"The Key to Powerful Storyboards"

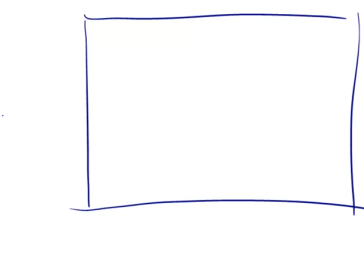But now from her point of view, if she's inside the pit and she's freaking out because she's trapped and she looks up, then what we're going to see is if we're standing in her place almost,
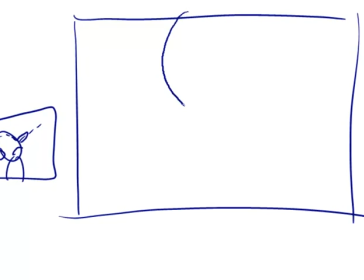we're going to see the very top of the pit with the bad guy looking down at her,
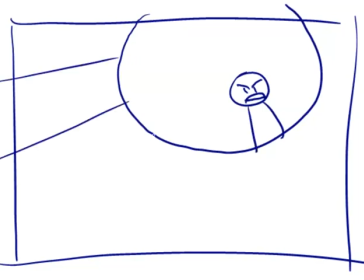yelling at her, and it's like, oh my gosh, that looks so much scarier when we see it.
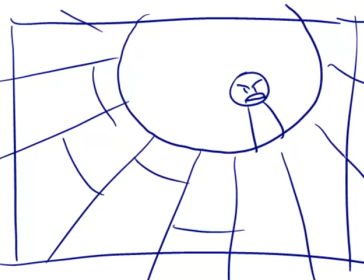Here's like all these gross bricks and things like that, and if I were shading it, I would make this all dark. And this guy's really mad. He's like, oh, you're next.
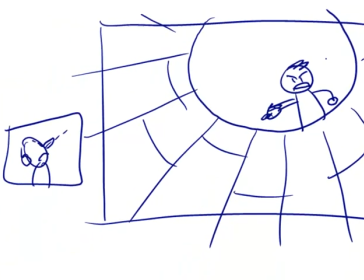The point is that seeing it from the character's point of view really makes us feel that emotion.
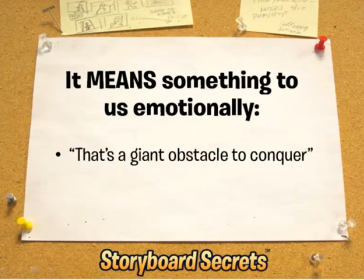So the emotion that we feel in this case when we look up at something is like, oh my gosh, that's a giant obstacle to conquer. We could use that in the case of looking up at a building. If you were nervous about coming to your first day at work,
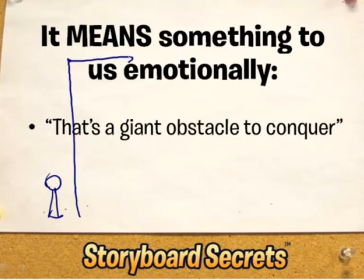you might draw a character standing in front of a giant building. But if we see it from his point of view, as if we're looking up at the building too, we could draw an upshot of that building. And instead of a ceiling, you'd see some clouds.
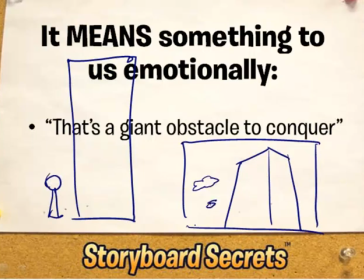And instead of the tops of furniture, you might just see the tops of a few different buildings. But this drawing tells us something emotionally. It tells us, whatever it is I'm facing, that's going to be a big, tough obstacle.
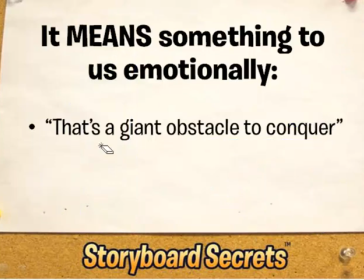That's like a big monster. Sometimes even a building can feel like a monster. Or in the case of the girl stuck in the hole in the ground, she's looking up,
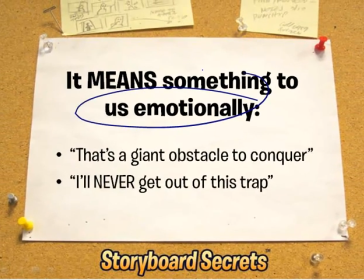and the emotional feeling that we get is, oh my gosh, I'll never get out of this trap.
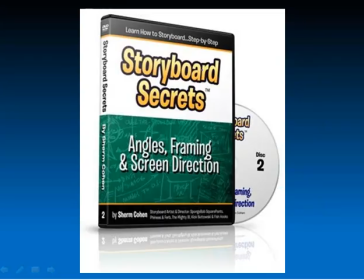So a lot of these things, I know we went really, really, really fast. Everything that we talk about, there's much more detail on this if you want to check out the Storyboard Secrets DVD set. I know a lot of you on the call right now, and in this class, a lot of you already have these DVDs,
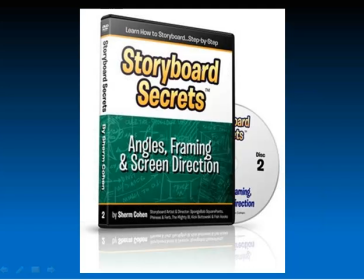and if you do, if you want a refresher, go back and take a look at Disc 2 for tons of more information on that, because we just cover all of that on that DVD alone.
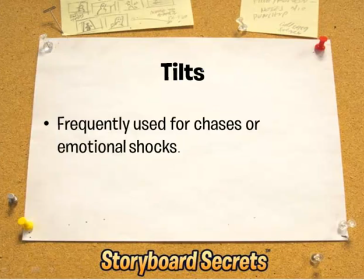You can also use tilts Tilts are frequently used for chases or emotional shocks, and that's when we actually tilt the camera as if we were tilting our head.
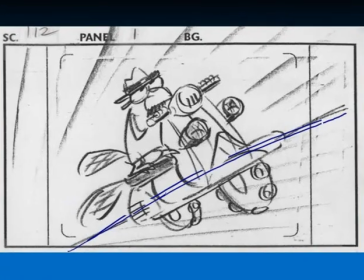And here's an example. You'll see this in chases, you'll see it in a car chase. A tilt can be used to raise the emotional effect.
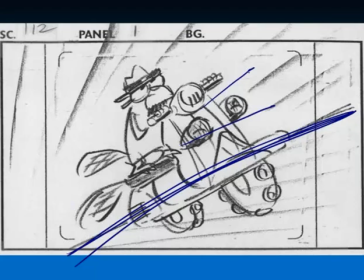The character is also like coming right toward us. You know, it's very dramatic, and this is a funny scene where in Phineas and Ferb, where Perry the Platypus is he's dressed in costume, and he's riding the scooter up the top of a building.
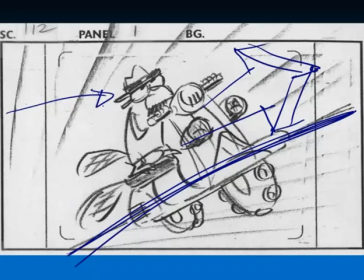But again, we feel like we're part of the action when we see it coming toward us, and it feels a little bit more intense and action-oriented because the horizon is tilted.
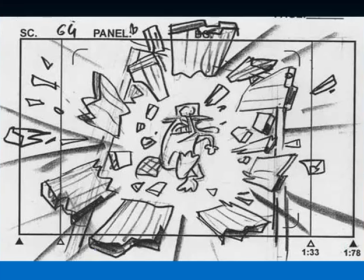Here's another example of the same principles in mind. If you notice, this doorway is tilted as Agent P comes crashing through the wall.
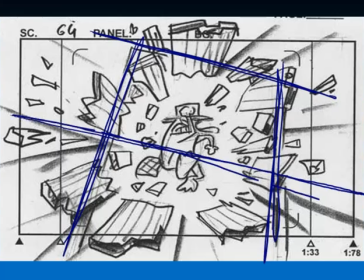So that's part of the tilt in this action scene. Again, gets us feeling more involved in what's going on.
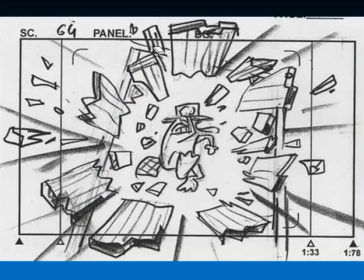And you can also see that I'm using the objects coming like toward us just by having these smashed pieces of wood, you know, shooting out into the audience, into the viewer's face, rather than just
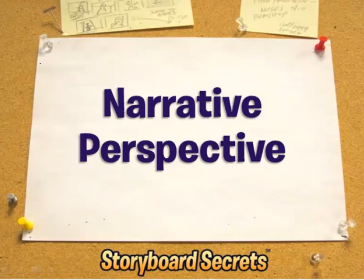flying out sideways of a panel. So a lot of this ties in with the other tool that you can use for creating more powerful storyboards through emotional involvement, is using what we call narrative perspective. And all that really means is that you're using perspective to tell the story itself.
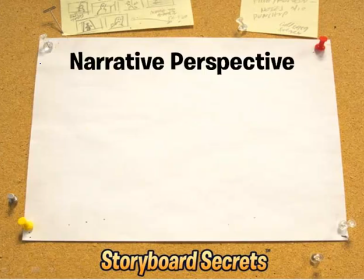That's like we showed in the pit, is in the case of an upshot,
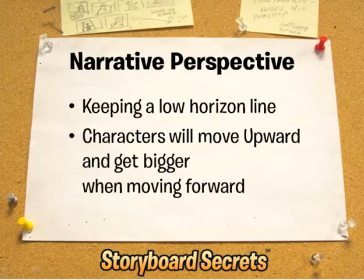if you keep a low horizon line, then characters will move upward when they're moving forward.
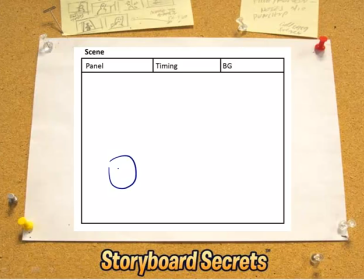This is an example that you may have seen a number of times. There will be like 3 characters standing looking at something.
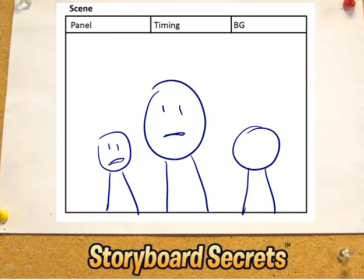And in this case, our horizon line is down here below the frame. And by using a low horizon line, what's going to happen is as characters move forward,
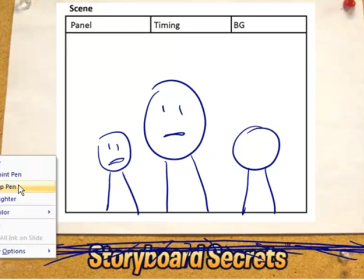they're also going to rise up and get bigger in the frame.
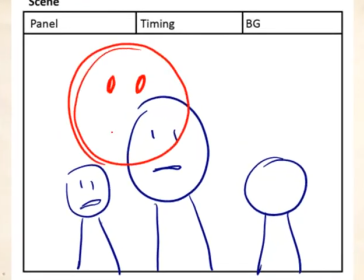So when this person steps forward, you know, this is something that happens very frequently. It's practically a cliche when one character, because of the low horizon line, when you move toward the camera,
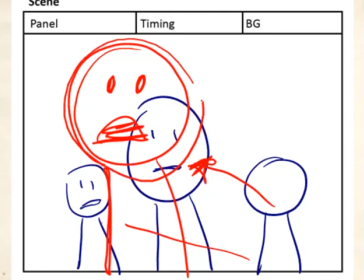anything that's above the horizon line is going to move upward, and it's going to move outward.
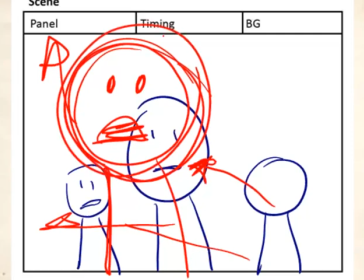So all of a sudden the emotion increases only because the character is stepping forward in this scene.
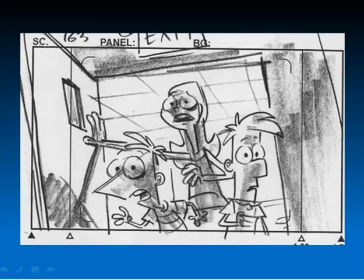Here's an example from Phineas and Ferb.
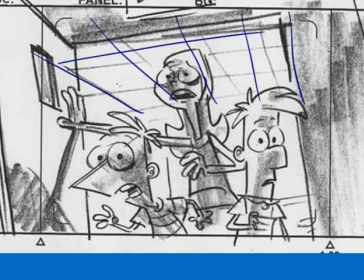You can tell from the perspective lines on the ceiling that the horizon line is way, way, way down below the picture.
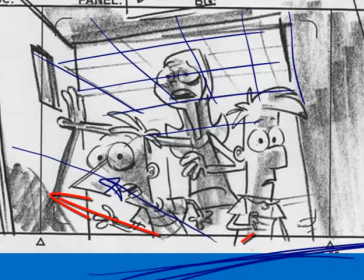And so when these characters come bursting through the door, it's a very dramatic shot because, you know, we're seeing them, you know, burst into the room, and they actually get bigger as they move forward. So that scene has a lot of, you know, drama.
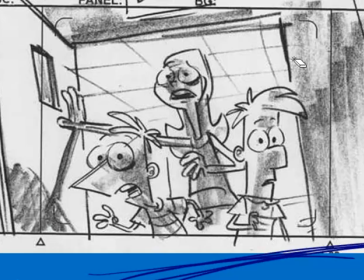It sets us up as we, the audience, looking at this scene, feel like, oh my gosh, I want to see whatever it is that they're seeing. So putting that thought in an audience's head, you know, like, oh my gosh, what are they looking at?
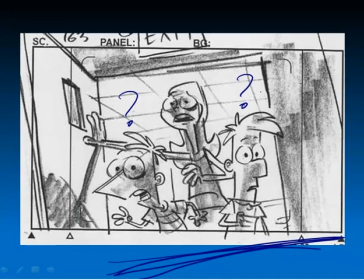What are they seeing? That's where the emotional involvement comes in.
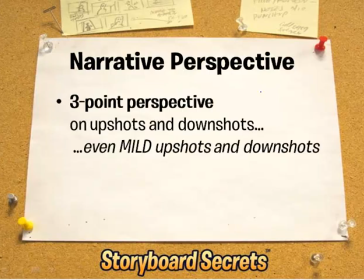You can also use 3-point perspective on your upshots and downshots. That's part of narrative perspective. Even on a mild upshot and downshot, using a 3-point perspective can, especially on the backgrounds, can really make you feel like you're in the scene.
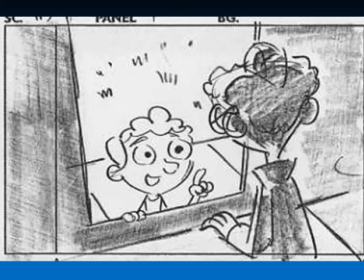Now, this is an extremely simple scene for Phineas and Ferb, where Carl the intern is looking down at Baljeet. And the reason I'm showing this particular scene is because it doesn't have to be a drawing as dramatic as the pit that we saw in Silence of the Lambs.
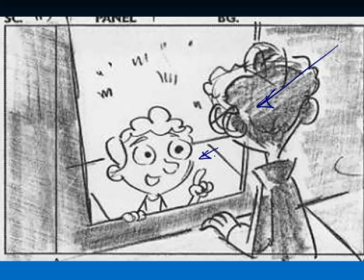Rather, if even on a normal scene like that, you're seeing 3-point perspective because these vertical lines are all moving toward a vanishing point, which is way, way, way, way down below the screen.
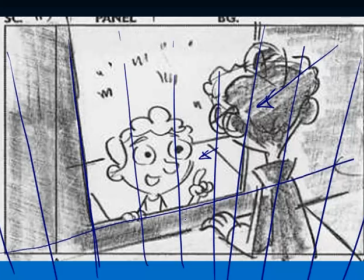And also, the other lines are converging in perspective also.
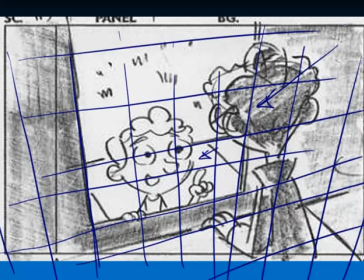But this is just a really rough sketch. But it makes the scene feel a lot more powerful
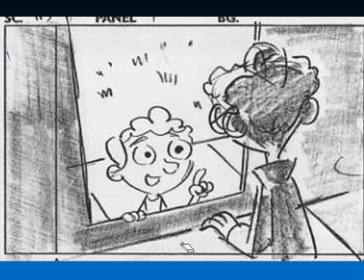and like we're there with the characters because we are sympathizing with Carl in this scene. So if we had just drawn this with plain square windows,
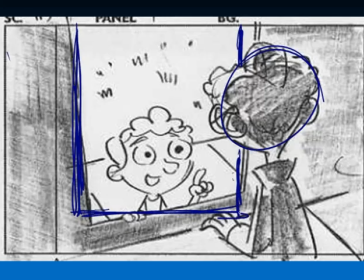it would be kind of boring to look at. And you could really do it the same way without that feeling of a downshot, but it just wouldn't look that good.
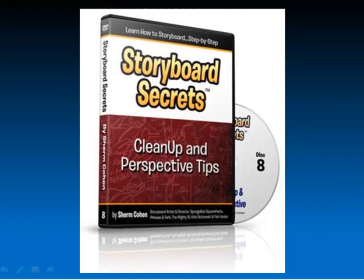Anyway, I just wanted to show you this. If you're confused by 3-point perspective, if you're having trouble following what I was talking about in horizon line,
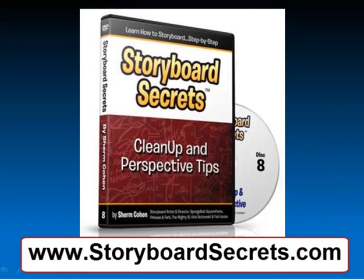one of the DVDs that I have in the Storyboard Secret set is specifically talking about perspective and how to draw perspective simply and quickly as a storyboard artist needs to. So I know I've thrown a lot of stuff at you here. I just want to let you know this is some place where you can go to when you want to find out about
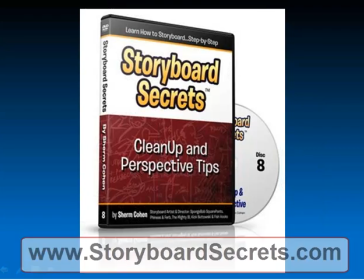perspective and how to learn it quickly without a bunch of rulers and protractors and things like that.
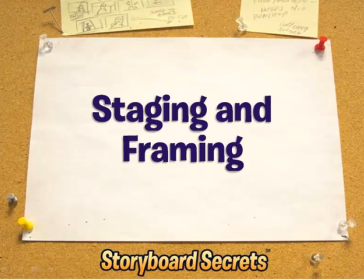So we have to move along quickly, but also to touch on staging and framing.
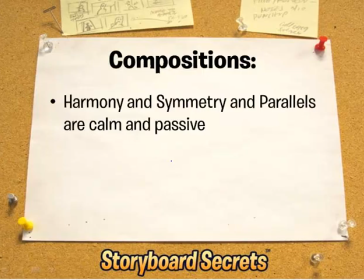We've done it quite a bit throughout the presentation here today. What I want to show you, though, is that harmony and symmetry in a drawing feels calm and passive,
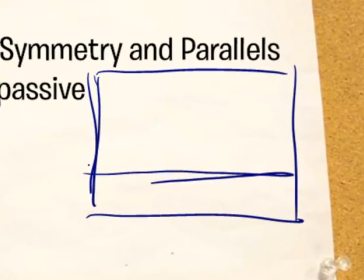and that's one way to get the feeling, an emotional feeling of stillness, for example.